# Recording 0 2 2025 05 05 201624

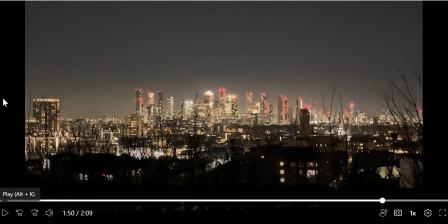So here we enter a new kind of scene, and on this establishing shot in the background there is the sound of and the atmosphere of cars going by,
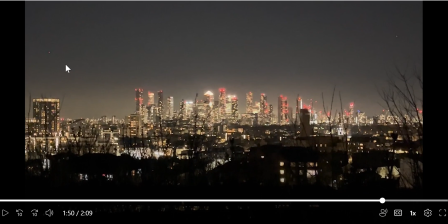which eventually fades into our next bit.
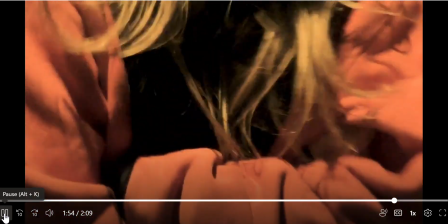I will say this sound
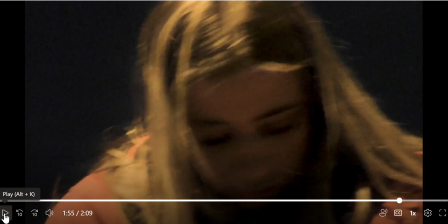was very difficult to properly merge all the scenes together, as we were taking all of the videos in very different distances to the road. So what Premiere Pro allowed us to do
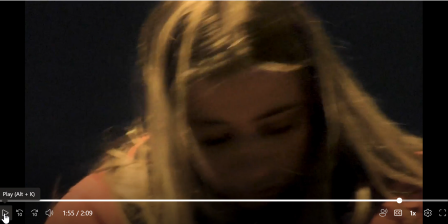was extend the sound from other scenes and use the visuals from another, so that all of the different shots actually married up a lot better,
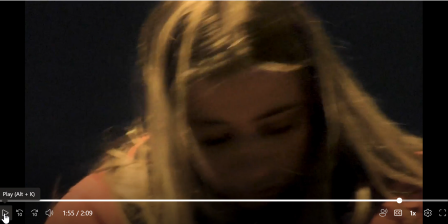and made the whole transition a lot smoother. And we faded in and played with the levels on all of the different bits to really create that atmosphere that in actual fact we didn't get when we were shooting.
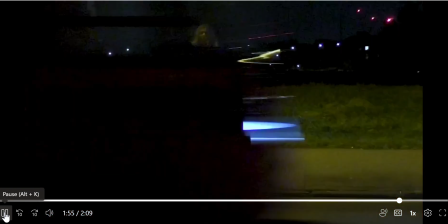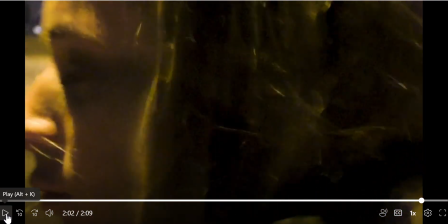The zooming in, that was all done in production and through the camera rather than in post-production, and using a transition or a video effect.